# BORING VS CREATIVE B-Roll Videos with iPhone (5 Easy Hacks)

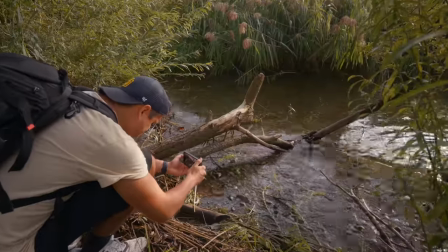so you might be new to filming on an iphone and are wondering how in the world can i make my videos look better and i get it as a beginner it might be overwhelming i've been there too because you're not sure where to start well how about starting with these five super easy
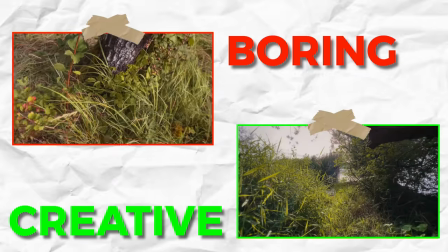hacks and about to show you that will take your b-roll from looking boring as hell to creative in no time That's right,
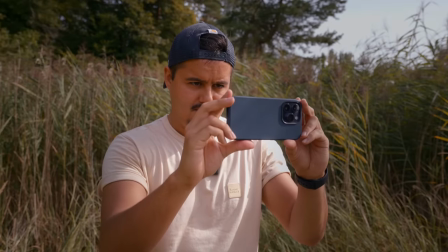we will make it happen with just an iPhone without any additional accessories.
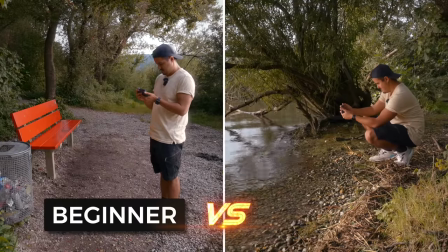I will film everything handheld and show examples of how a beginner would do it and then how an experienced person would film the same shot. So get your iPhone ready and let's start. Boo! Gotcha! I always like to start with the camera settings as getting this right will help you get the most out of your videos. I'll be filming on the iPhone 14 Pro using the default camera app.
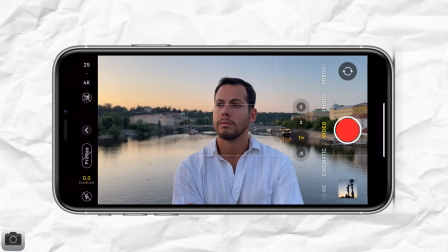Now even though there are other third-party apps available, I like to keep things simple and use the default camera app to shoot all of my B-rolls.
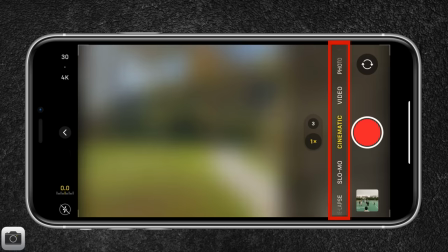So I'll be filming with the standard video mode. There are definitely other shooting modes available like slow motion, cinematic mode, or time-lapse recording.
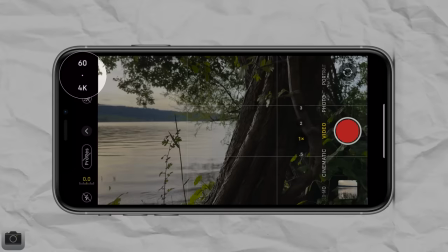But for now, we'll stick with the standard video mode. I'll make sure to set my resolution to 4K for the highest quality possible and the frame rate to
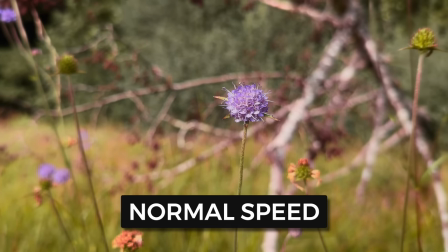60 frames per second to slow down the clip which also helps make the footage less shaky. Now one of the most important settings within the camera app that you need to be aware of before you start recording is locking your focus and exposure. This way you will avoid exposure changes during your recordings. Okay so the first simple hack I have for you guys is to start shooting from a lower angle because too many beginners make this mistake of filming everything from eye level because it's just super easy.
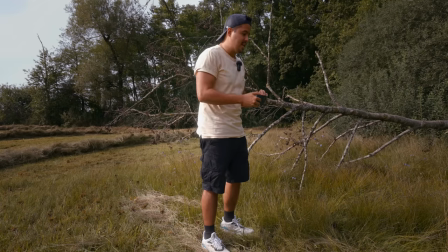But since everybody sees the world that way, try to be a little bit more creative and just get lower to the ground.
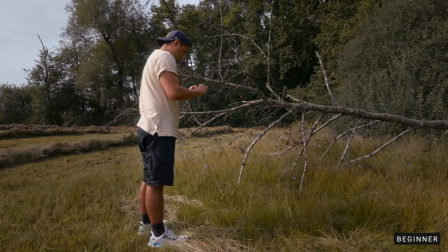So here's a video I shot from eye level filming the grass and you can see it's nothing really special.
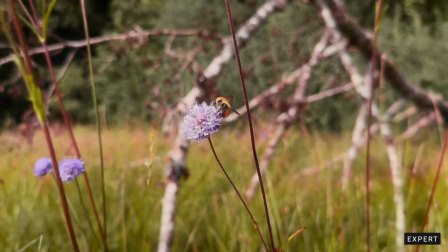But then you can see in the second shot, as I get lower, there's much more happening. And I also noticed a bee, which I also included in the video.
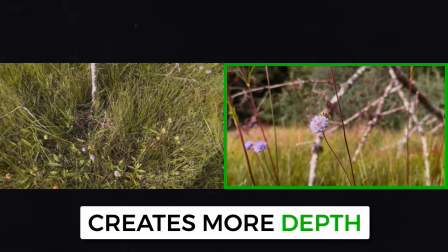And also by going low to the ground, it also creates more depth, which means creates a more three-dimensional image. So really take that extra step to get low to the ground and look for interesting things that you normally wouldn't see. So the next simple hack I have for you guys is to use precise camera movements.
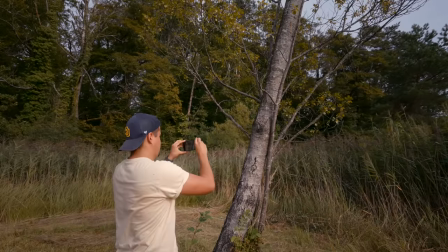So what most beginners do is they just whip up the camera and start moving the camera in all directions. And you wanna avoid that. You wanna focus on just one direction. it could either be a slide shot or a push in shot or an orbit shot. And just by having your camera move in one direction makes a huge difference and will make your videos look more professional. So here's an example of how a beginner would add camera movement to their video.
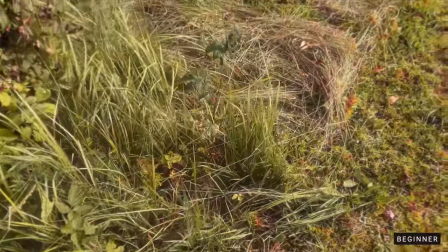And here's another example of how a more experienced one would create that camera movement.
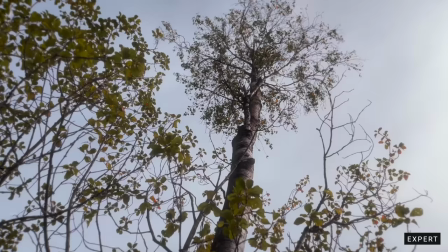And something else to keep in mind is in order to keep your camera movement as smooth as possible,
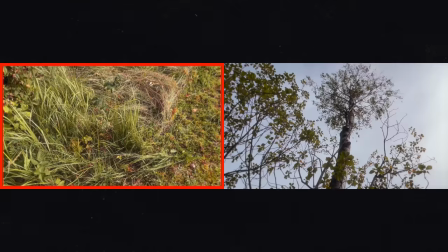it's also a good idea to move in a constant speed. Because if you start speeding up and slowing down constantly, your viewers will feel dizzy. So just keep that in mind. So my next simple tip is to simply let the action happen in front of the camera.
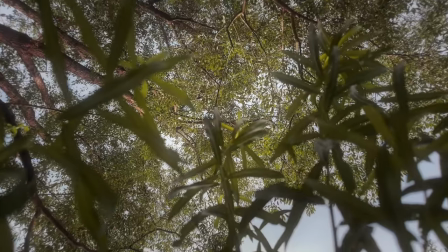Adding camera movement to your video can add a lot of dynamics. However, it is a bit more advanced.
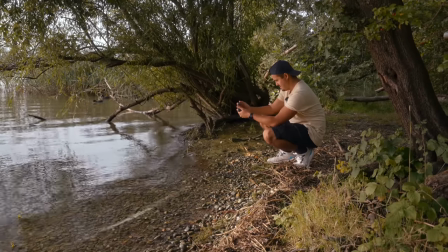And because of that, if you don't have a lot of practice, it's good to start off with just capturing static shots and letting the action happen in front of the camera.
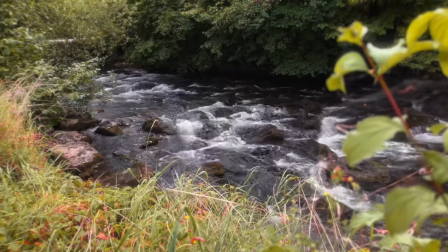This could be anything from a bird flying off a tree, a river, or even a subject that is sitting on a bench. Because if you don't have any action in front of the lens and it's simply a static shot, then it will look like a still image.
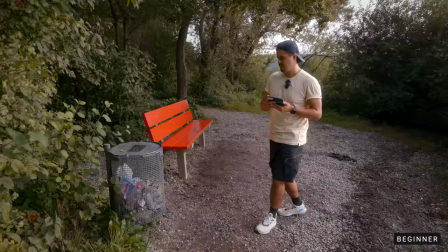So here's an example of a beginner filming something without any action in it.